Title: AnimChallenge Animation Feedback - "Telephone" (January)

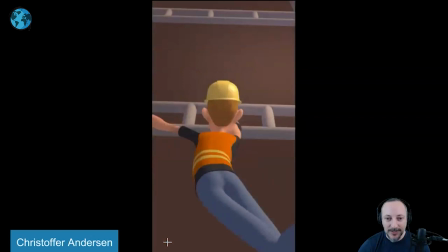4s
no sound in this one but let's play it it's really awesome crazy
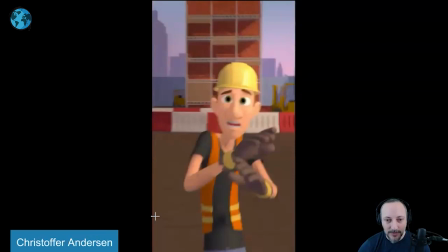8s
action I love all of this that pick up there and then all right so much to dissect here I love this first of all I love the setup I'm always a massive fan of putting characters into an environment I love
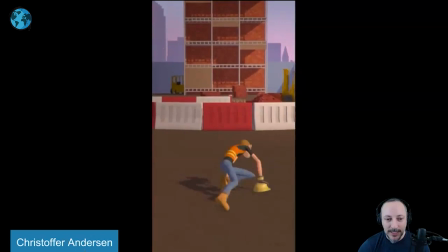22s
the little color change there I think this is really great just like simple shapes that allude to a city I just look always kind of looking at I'm not should be looking at the animation
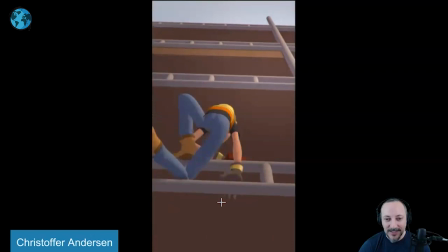30s
first obviously but i'm looking at the interaction i like the placement a little slippage with the bricks all
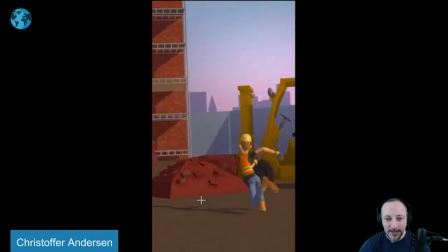38s
of that is really cool the camera moves are nice to watch this again here kind of follows a little bit of a tilt there as it kind of follows
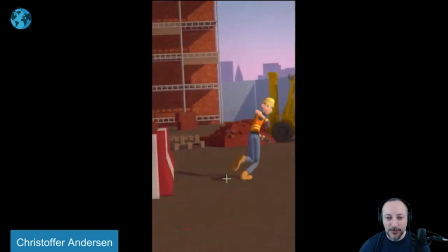45s
maybe a bit long on the dodge angle tilt there maybe kind of flatten out a bit sooner but it's great too because it's not
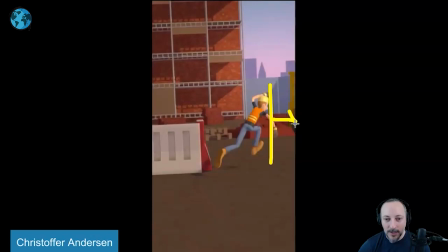51s
too frantic it just frames it and it's also if you look at this character is pushing over this way right so the
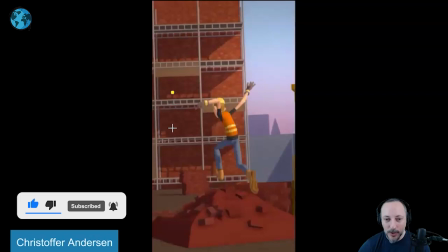60s
character is always leading the camera even here it starts to indicate a turn and the camera goes maybe a bit early but it gives us just enough room to see this
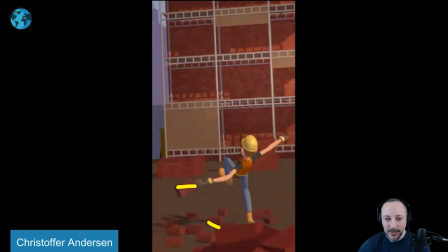68s
i could probably push this maybe up to here delay that pan over a
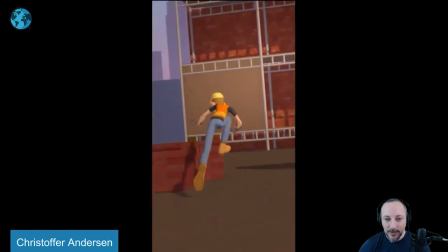73s
little bit and then because of the slipping camera kind of takes over that's fine this is definitely well done where it really leads the camera and goes up here and
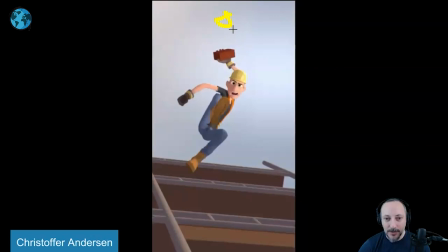84s
then nicely framed there a maybe a maybe character imagine higher doing all of this here so that the silhouette is cleared there's a color silhouette here it's not not that it's not clean or not not
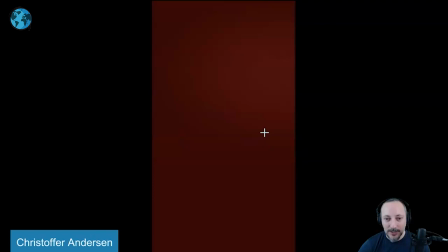99s
understandable and sometimes it's nice to stack things but maybe this could have been kind of neat since there is actually still a lot of room if you
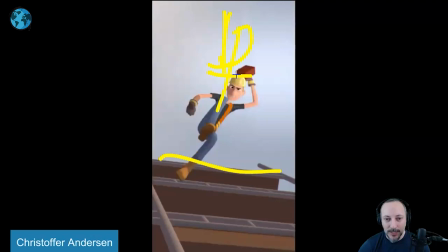107s
look at this here just the way it's framed you could just bring that character up leave this where it is and just put the character higher now
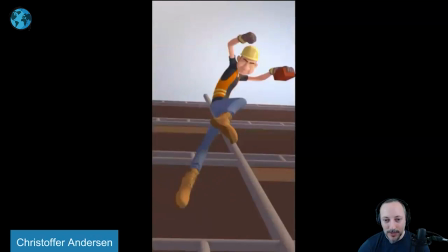114s
that you know maybe the animation will be a bit snappy because the character goes higher but kind
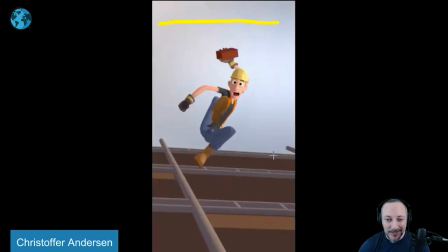121s
of keep this maybe just frame lower with the camera that's my dog in the background if anybody hears this and i can't
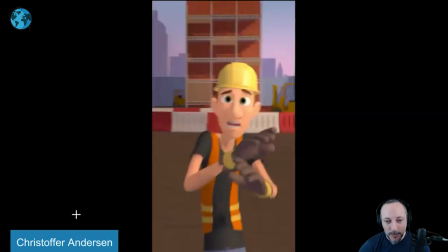129s
control him i do critiques he just goes and then maybe cheat that geometry down so then you still have a clean silhouette maybe that's something that could be done now already cool with
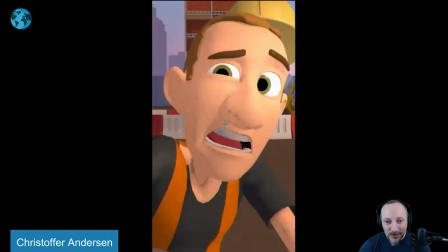142s
that look i love this here there's a bit of a
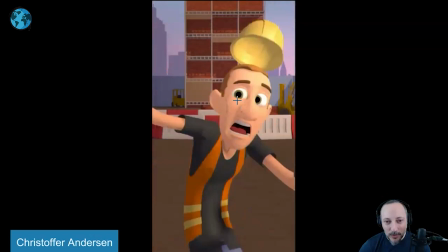148s
push on the nose like a flat nose for a moment i can tell seems like it that's pretty cool here